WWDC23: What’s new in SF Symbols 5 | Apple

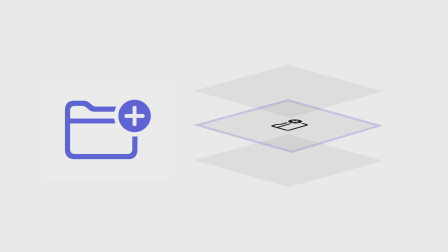4:16 Depending on the type of animation, a symbol can move through the planes in various ways, such as up and down, or down and up, or it may even go entirely out of the viewer's sight. With these ideas in mind, let's now look at the new animation library. This library consists of unique presets, each of which are configurable. There is appear, disappear, bounce, scale, pulse, variable color, and replace.
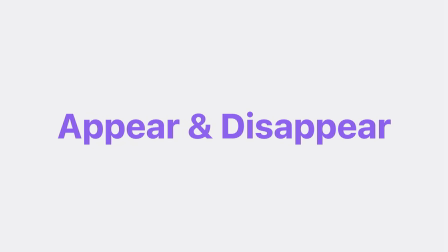4:52 Let's learn more about them. Let's start with appear and disappear. The appear animation is used when a symbol is introduced in the interface.
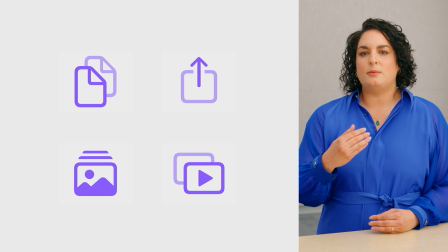5:03 It is a visual effect when an element gradually emerges into view, unveiling a symbol and capturing attention. On the other hand, disappear is the opposite of appear, and it is used when a symbol is removed from the interface. This helps provide visual feedback, like when a person needs to be notified about an element that has been deleted or removed.
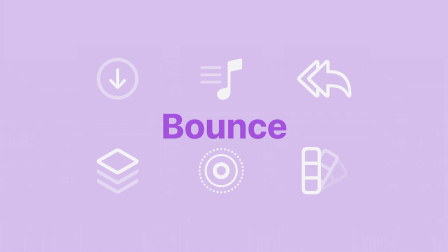5:29 Next is bounce. This type of animation is characterized by a fast,
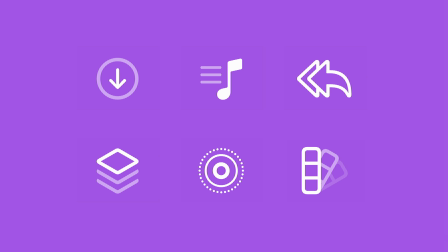5:35 elastic-like movement that simulates an object bouncing, and it can be applied in many different ways.
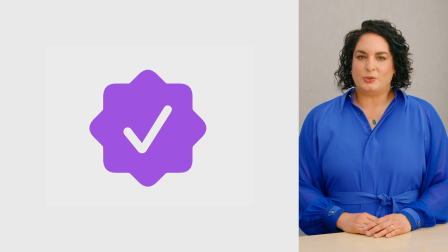5:42 It can help provide feedback by letting a person know that their interaction with a symbol was successful,
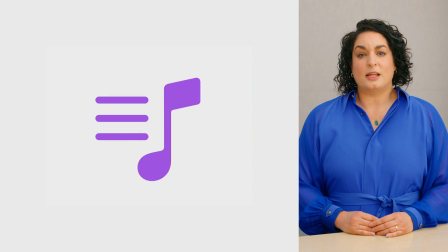5:48 or by letting them know that an action has taken place.
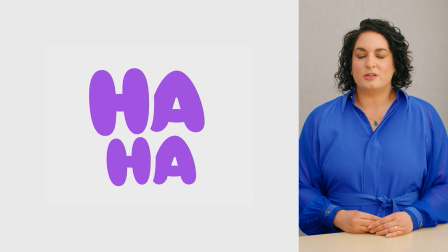5:54 It can help reinforce the concept that a symbol is trying to convey, making it appear more playful.
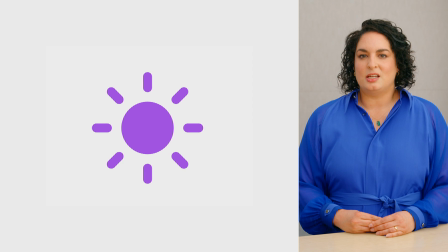6:00 Or, it can create a sense of energy, making a symbol feel more interactive and engaging.
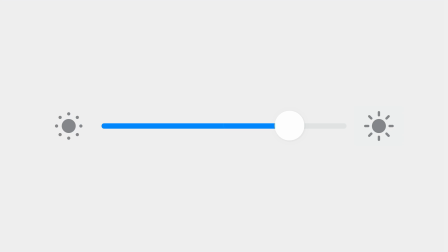6:07 Let's look at this example. This slider represents a continuous range of brightness levels, from the minimum level on the left to the maximum level on the right. The symbols sun.min and sun.max on either side of the slider helps to visually convey its function.
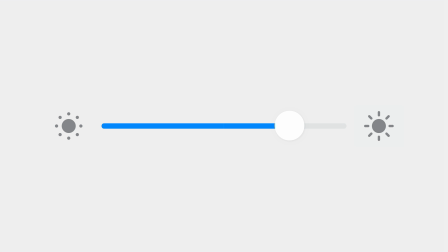6:25 So when the slider is dragged all the way to the right end, the bounce animation takes place.
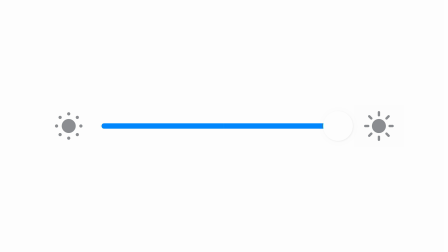6:31 This is a great way of offering visual feedback, informing that the screen has reached its maximum brightness level.
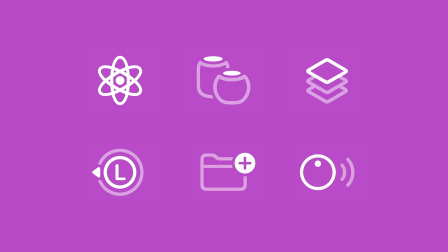6:40 Next is Scale. The Scale animation provides visual feedback by changing the size of a symbol, either by increasing its size or scaling up, or by decreasing its size or scaling down.
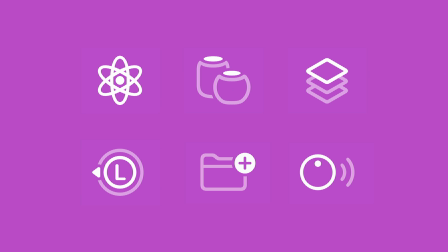6:54 This effect can confirm that an action has taken place, or you can draw attention to a symbol by highlighting its importance.
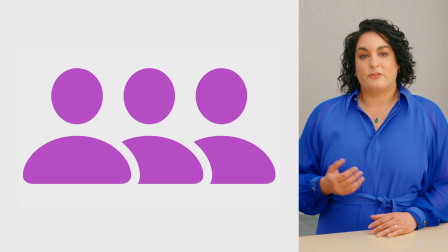7:03 For example, a symbol will increase its size for a brief moment before returning to its original size,
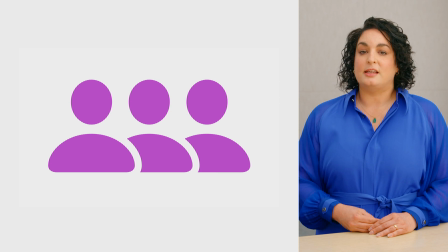7:10 giving some visual feedback that the interaction with a symbol has been acknowledged. On the other hand, if the symbol scales down and then returns to its original size, it gives the impression of it being pressed.
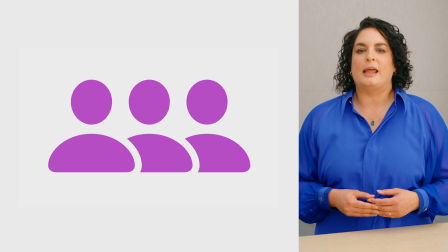7:23 This mimics the behavior of a physical button and helps us understand when an action has been recognized.
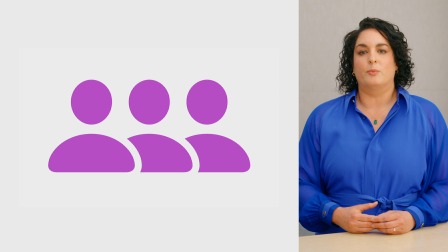7:30 This is great if you want to make your interfaces have a more tactile feel in response to a person's actions.
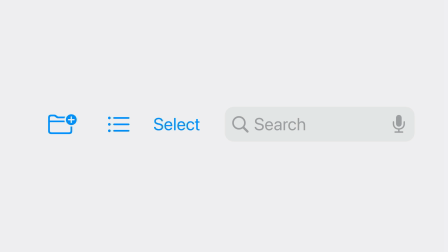7:38 Let's look at this example of the use of the scale animation. When a person hovers over the folder, the scale animation takes place, increasing the size of the symbol. This action persists in its scaled-up state, helping provide focus to the symbol.
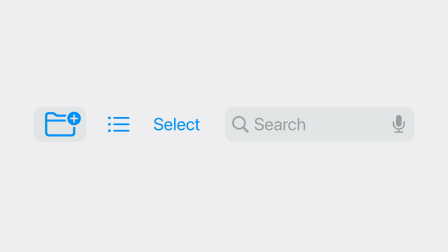7:56 When moving on to the next symbol, we will see the same animation taking place, now shifting the focus away from the folder and into the list.
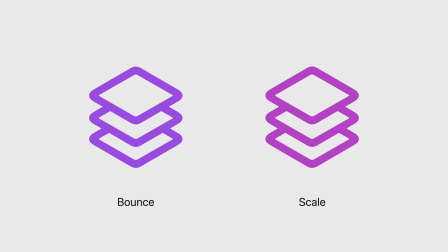8:07 You might wonder when it's best to choose between Bounds and Scale. Bounds communicates that an action has occurred or that an action needs to take place.
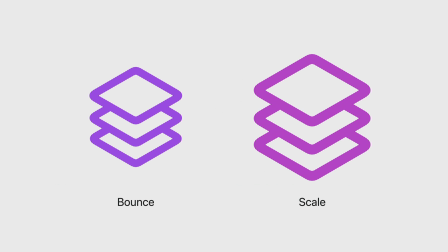8:17 Scale, on the other hand, can provide focus or feedback when an item is selected.